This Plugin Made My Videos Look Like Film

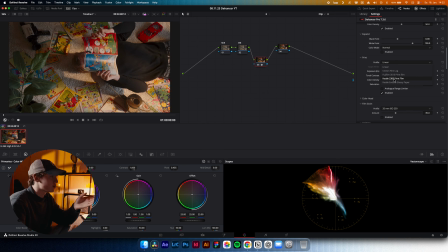249s
This is one of the most famous prints and it's been used for decades. It's just a super punchy look and gives some contrast and saturation. I really appreciate the look of this one.
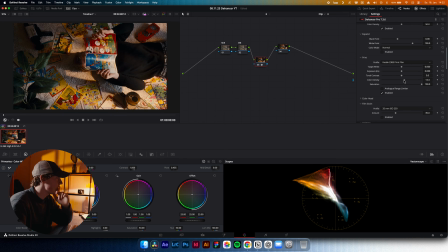263s
Also gonna increase the color density a little bit just to add some saturation. Now, color head is also something that's one of the most important things for me in Dehancer. Also gonna enable this one.
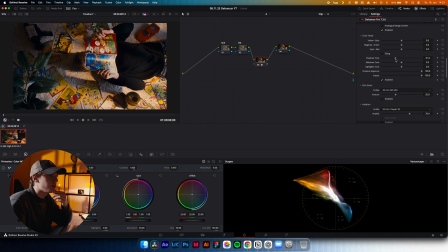278s
That's where you can change the shadows tone, midtones, highlights, and just correct your image a bit. What I also like to do is always give the shadows a bit of warmness. This really depends on the image you shot. So the next thing is film grain.
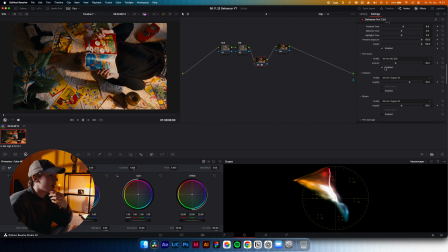295s
We're going to enable this one, and there are so many different profiles. Basically how the grain works is that a 8mm is stronger than a 65mm. So I changed this one to 65, ISO 250.
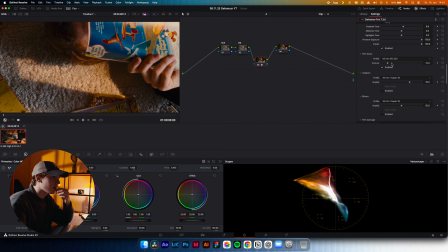313s
I think this is a good value of grain. I'm gonna increase this a tiny bit, like 25. So it's noticeable, but not giving our image a huge amount of grain.
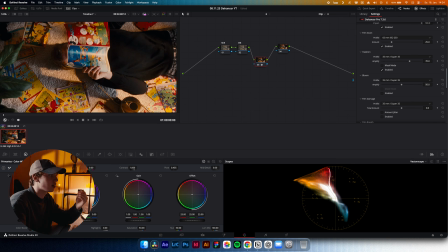325s
Halation softens the image with a red glow, especially in the highlight corners, like this here.
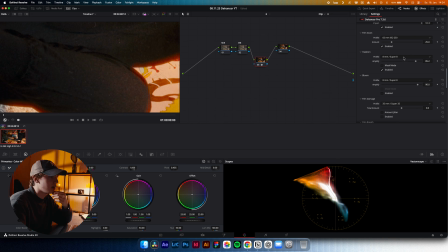334s
Also, again, 8mm is stronger with this one, so I'm going to choose the 65mm and just doing it slightly.
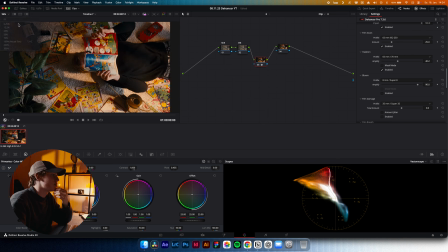342s
So I always think you don't need to give the effects the full strength, so I only most of the time do it just a tiny bit to give the image a bit more character. The next thing is bloom. I'm mostly going to enable this one just because it adds a dreamy look and softens the image.
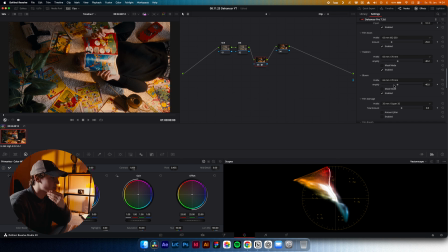360s
Also going to choose the 65mm preset, so I'm adding just a little bit. This basically is like the same as a mist filter. Film damage is also very interesting.
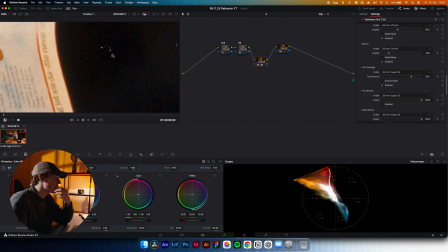373s
It adds these dust and scratches to your image, gives a lot of character,
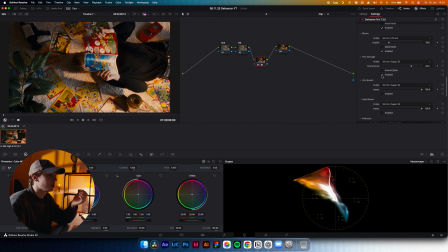379s
but I think for the everyday normal use this is also a bit too much for me, but you can do it just a tiny bit to give some character to your image. Then film brief is something I also don't use, but this one also gives a bit of character to your image and makes it feel like it's shot on real film.
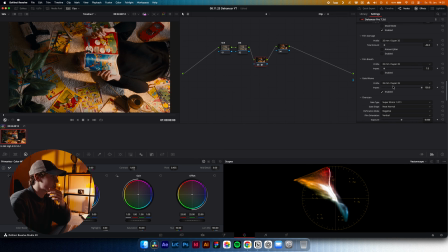398s
Then gate wave is something that's more of a crazier effect. It adds a bit of a wobble to your image, so this will not be visible when applying to movement shots. Overscan is something where you can be super creative. You can enable this one if you want and choose the different presets.
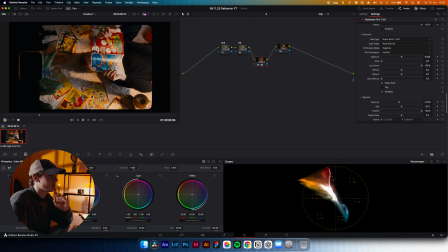417s
It just adds the film border. This can be super cool for a music video and if you want to go really creative, but I think for the normal use this is a bit too creative.
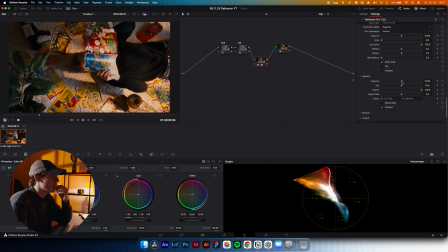428s
The vignette is also something I'm going to apply to my footage most of the time. This just adds a bit of a border and you can decrease the exposure. Always helps to draw the viewer's eye into the center of the frame. You can also increase or decrease the size of it.
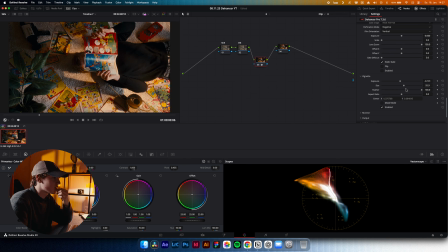447s
I'm most of the time going to do this just slightly, just to help to bring the image a bit more depth. The LUT generator is something I really appreciate in Dehancer. It helps you to get a consistent look over multiple shots. You can export a LUT with the presets and settings you just did.
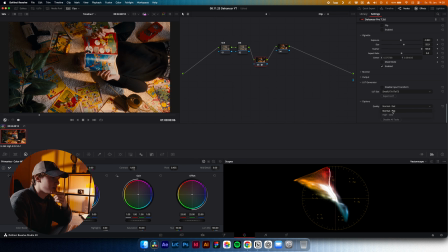467s
Then the quality, this one I always keep on normal because high will completely slow down your computer unless you have a crazy computer. So for me, normal perfectly works and gives a good quality. I'm next going to the HDR wheels and just correcting the image a bit,
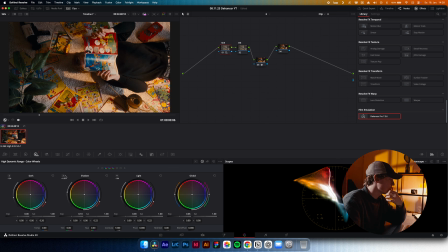486s
lifting the shadows and overall global exposure, and then pushing down the highlights just a tiny bit. The next one is white balance. Here I have my secret trick.